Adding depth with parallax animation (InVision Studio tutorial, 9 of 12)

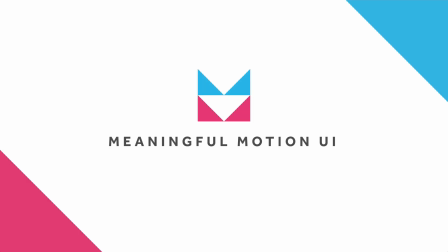For this video, we'll move away from the app and jump back over to the landing page to create some parallax motion.
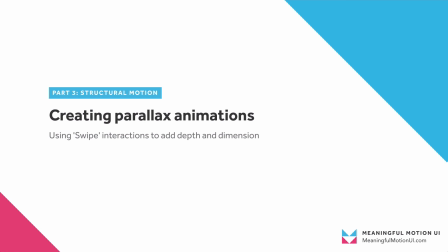So far, we've really only used this page to set up our initial prototype, but landing pages and marketing sites can be a great place to use parallax animation. A lot of times in apps, it can be a little distracting from the task someone's trying to accomplish,
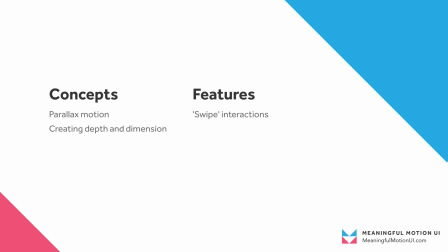but for landing pages, it can add both dimension and personality. Parallax animation is a really effective way to create depth and dimension without adding lots of shadows or other lighting effects. As digital design has become flatter, motion allows us to have some of those spatial cues that would be lost otherwise.
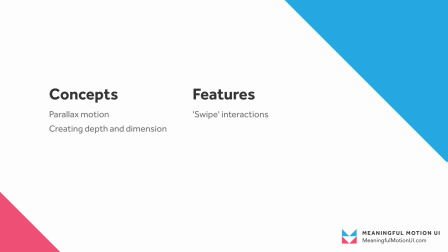In parallax motion, you're basically mimicking the feeling of a 3D space with two-dimensional objects. By having objects that are closer to the viewer move more quickly than objects that are further away, the experience is comparable to how we see objects moving outside of the screen. Similar techniques have been used long before they came to web design.
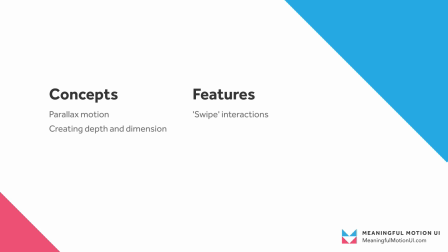Traditional animators have used complex camera setups to create similar effects since the 1930s, most famously with Snow White and the Seven Dwarfs. And parallax motion has also been used in video games since the 1980s. Let's look at a quick example of a live site that uses parallax, and then we'll create one of our own.
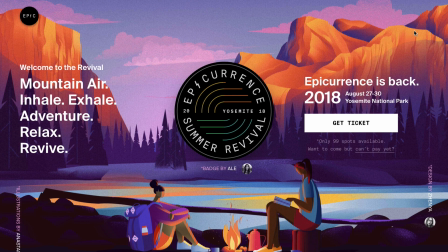So here we have the site for Epicurrents. Epicurrents is an event hosted by Dan Petty and his team. It's basically just a way to kind of get outside, meet other creative people, and then there's a handful of discussions and talks and things like that.
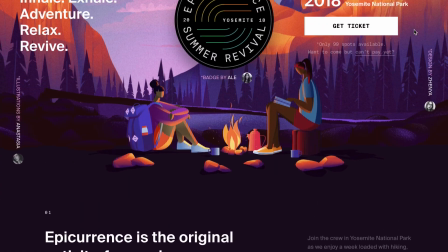So as we start scrolling, we can see objects are moving at different speeds. We've got the background moving the slowest, and then the logo,
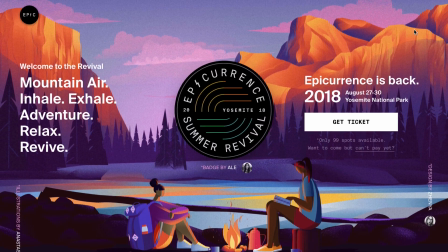and then the words, and then finally the illustration of these folks sitting around the campfire.
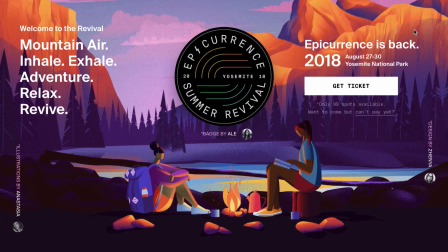We get sort of a 3D sense from all of these 2D elements.
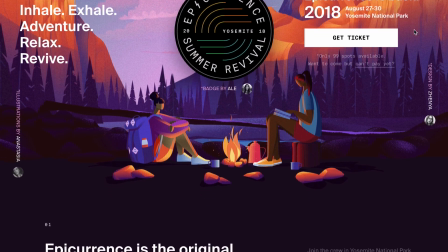Even though we never actually see the logo or the text dip behind these people, it's obvious that the people are in front of the content because of the motion.
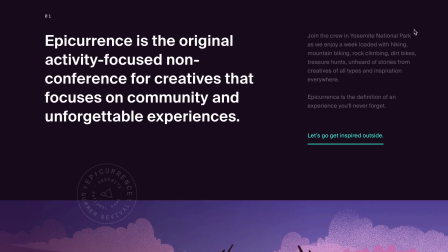And then as we continue to scroll, you can see this badge or stamp moves a little faster to show that it's in front of this illustration.
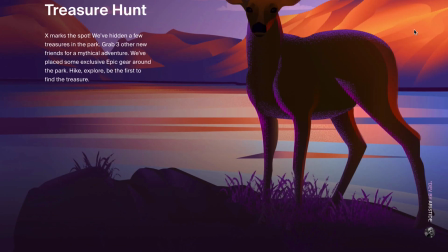As we scroll up and down, we can see the text around this image rotates back and forth depending on our scrolling.
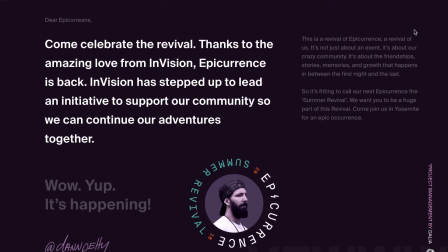This is also a great example of parallax, but it doesn't really create the sense of depth that we're going for this particular project.
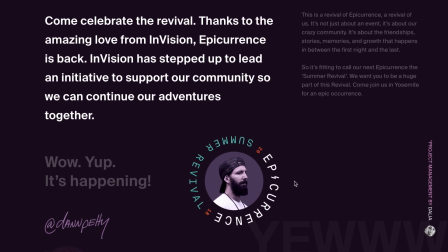These words that are sort of in the background, they actually do move faster than the rest of the content.
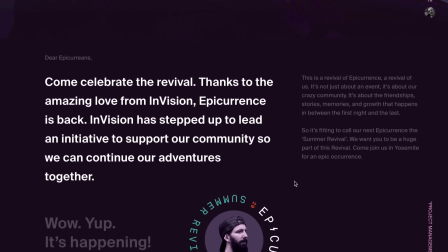And so that's an example of using parallax motion a bit more stylistically rather than purely to create depth.
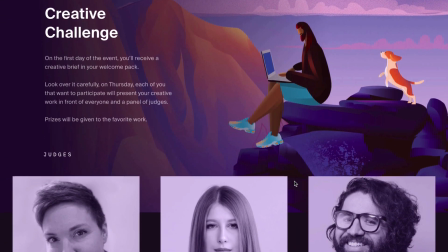And then similarly, as we continue to scroll, we see that the images not only move at a different speed, but they're cropped.
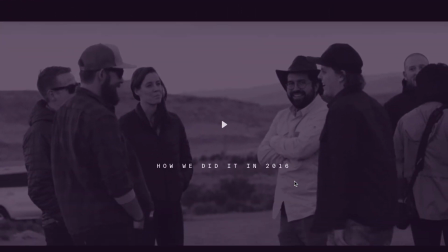And then finally, there are some subtle zoom effects. So overall, this is a great example.
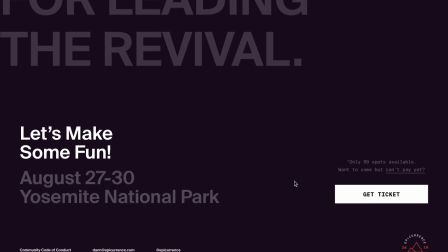The motion is pretty subtle, but it really does create a sense of depth.
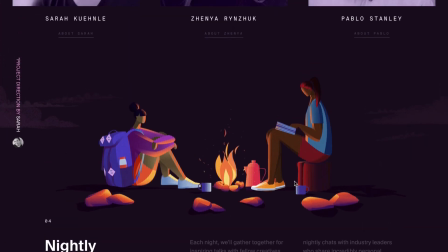And when it breaks from purely creating a sense of depth, it has some really great stylistic approaches as well, as we saw with the moving text.
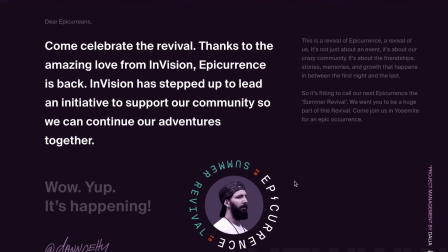Let's move back over to Studio, and then we can start doing something similar with our page.
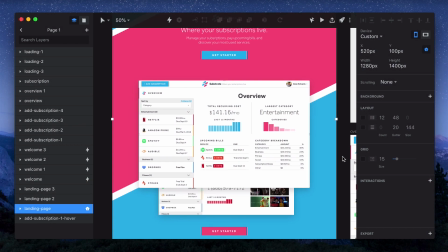So here's our landing page. It's pretty straightforward. It's just a description, a couple calls to action, and a couple images.
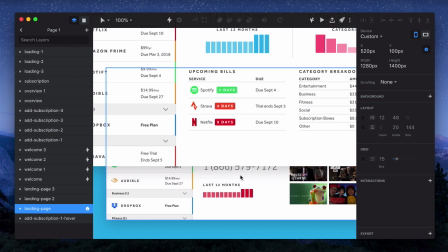And the way it's laid out, we can see it looks like this image is on top of this image,
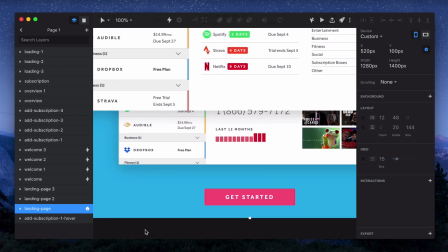and then it already almost looks like the Get Started button is further back since it doesn't have a shadow on it.
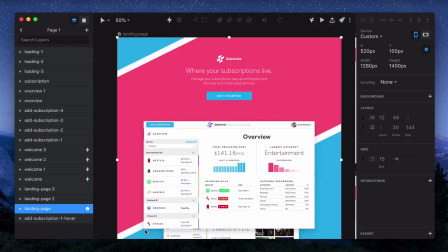To create a parallax animation for this page, we'll have to set up a starting artboard and an ending artboard.
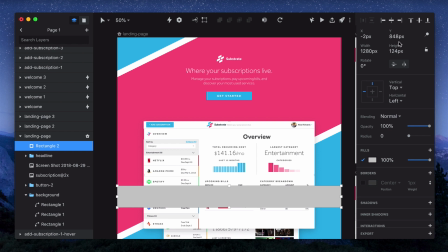Before I do that though, I'll just draw a rectangle across the screen, and I'll position it at a Y value of 720 pixels.
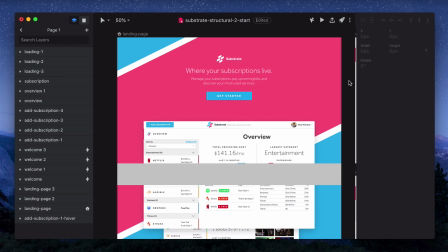I know this is roughly the size of our artboard, so rather than having to resize our artboard, this gives us access to the content on both of the screens without having to go in and try to move layers that aren't visible.
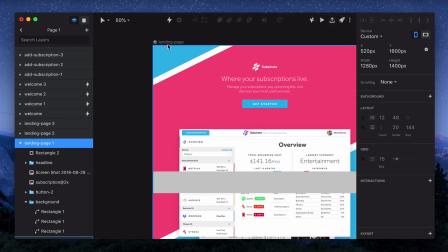So now that we have that rectangle, we'll copy it over. And then we'll create an interaction on the artboard.
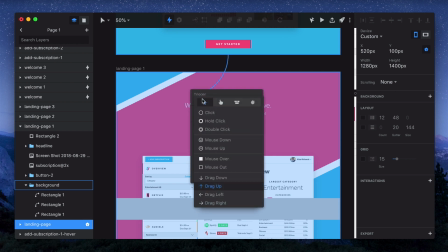Studio doesn't really have the concept of scroll triggers, so we'll have to use either drag or tap to do this. I'll select drag up, decrease the delay, and then save.
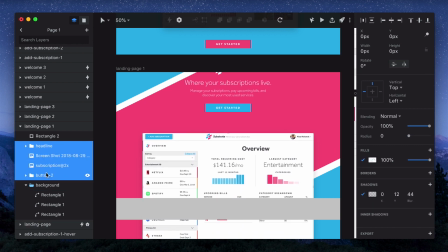And then going over to the second artboard, I'll select everything except the background and the rectangle, and I'll move it up.
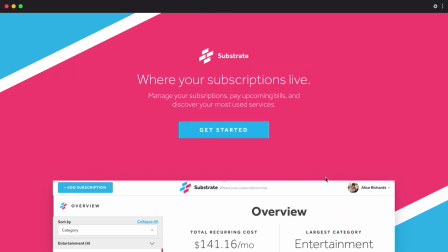And then when we preview this, we swipe up and we see that it moves, but it doesn't really look like parallax.
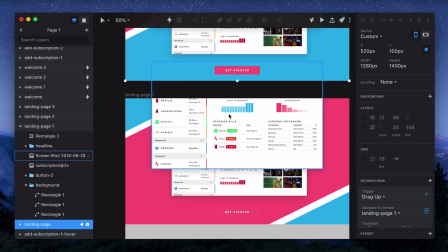Everything is moving at the same speed. And so we know we want this top image to move a bit faster, so we'll move that up further.
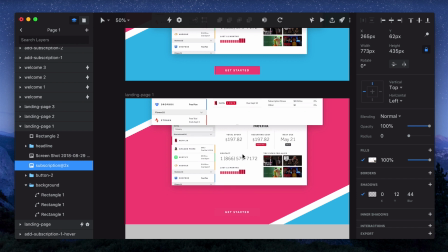And then we'll move up the second one just a bit, but not as far as the first one. If we select the headline from the layers panel, we'll drag it back down until it's just outside of the screen.
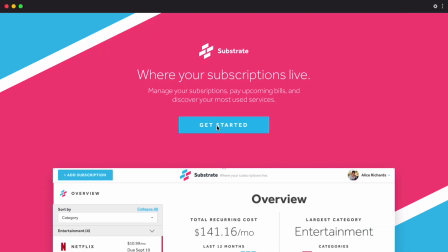And then we can preview this. And now we've got some motion, but we can make it even more realistic.
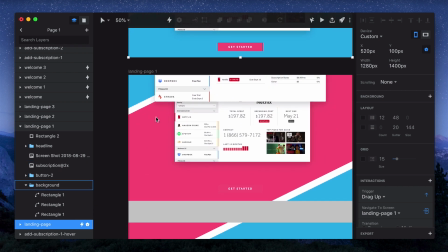We want a bit of motion on the background. It's completely static right now.
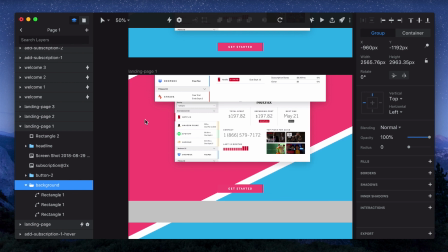So I'll move it up just until this Get Started button is visible. That not only will create a better sense of depth, but it'll also highlight that button as we scroll.
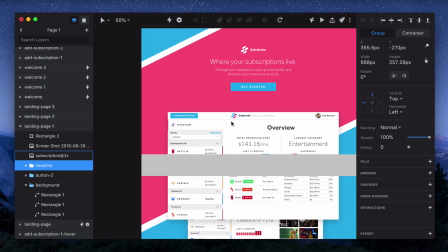And then one more thing that I noticed, headline is on top of both of our images right now, and so we'll just have to reorder that.
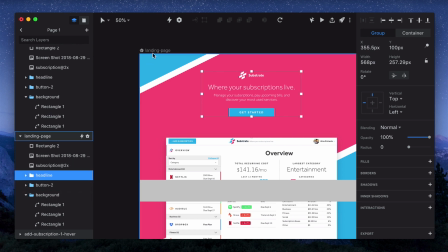When you're creating parallax animations, it's good to have your layers in the order of perceived distance from the screen.
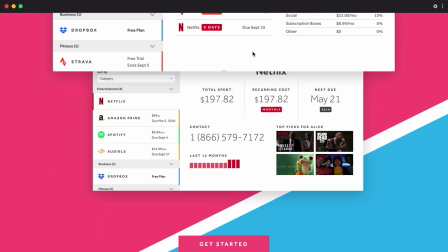So the image will be our top layer. And then we'll go back and preview it again.
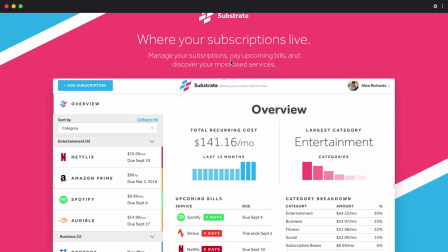I'll swipe up. And it's looking pretty good. We'll create an interaction that goes in the opposite way.
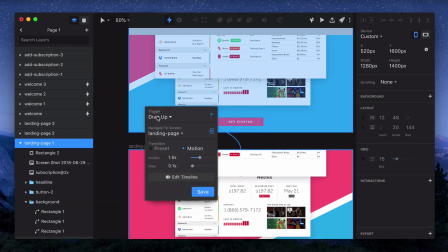So I'll just change this one from drag up to drag down.
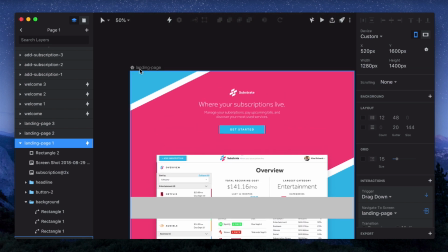And then hit save. Now when we preview, we can go back and forth between the two different states.
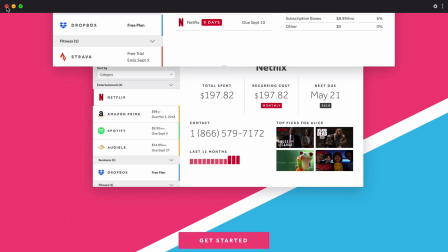For this example, these transitions are working pretty well, but there's one small trick if you find that you're having to scroll too much before it activates.
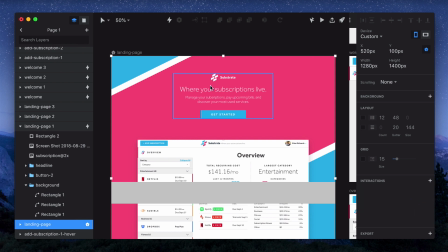So I'll jump back over to the landing page, and then this time, rather than selecting the artboard, I'll just select the headline group.
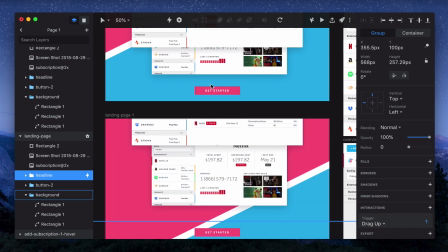And then if I create a drag interaction on that element, then you don't have to drag as far to activate the interaction.
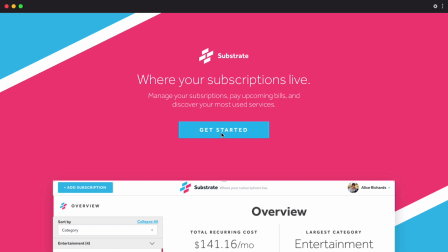You can also just draw a rectangle on the screen where someone would be likely to scroll, and then put it to opacity 0 and put your trigger on that.
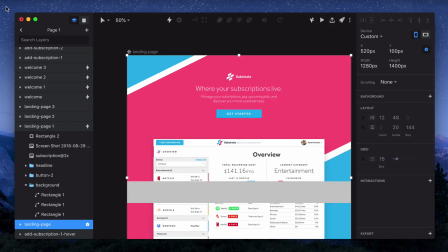And so now that we've set up a landing page that has some pretty realistic motion,
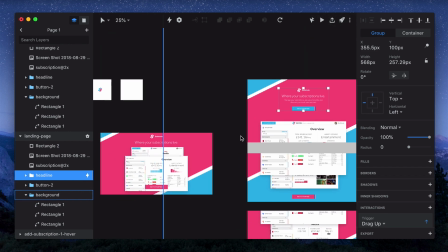I just wanted to show you an example of something that uses a similar concept but has a slightly different approach.
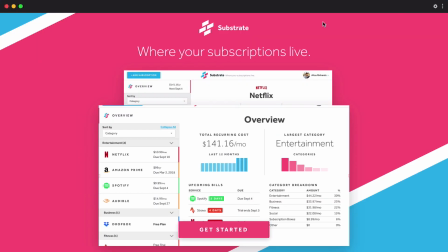For this version of the landing page, I wanted to create a rotation effect rather than a depth effect. If we go to preview it, you can see that the background is moving the fastest rather than the slowest.
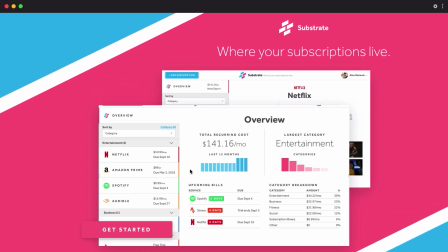And then the elements that are in the front, they're actually moving in the opposite direction. So it almost looks like we're rotating around that primary image.
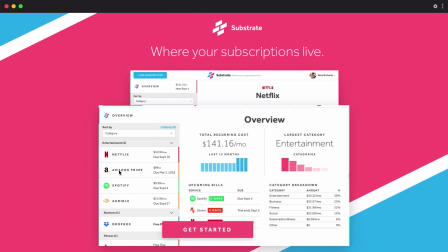This isn't a concept I've really seen in web or app design,
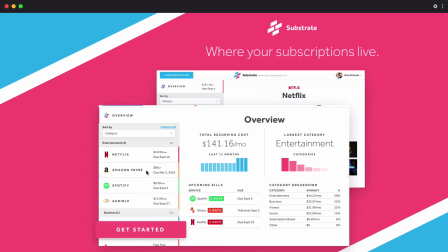and it makes sense because there's not a lot of use cases where you would want something rotating, but I do think it's an interesting example.
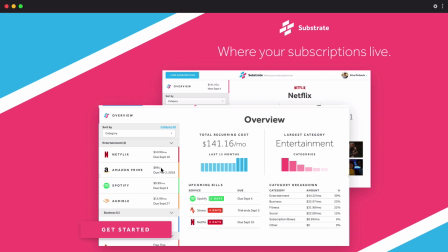It's definitely something that's been used in traditional animation that hasn't really crossed over to web design.
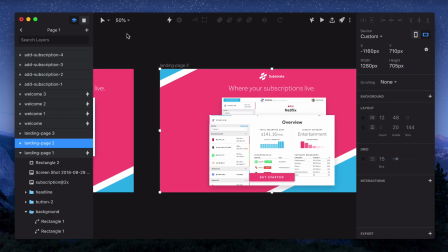For now though, let's move back over to using motion to create something that's a bit more realistic or believable.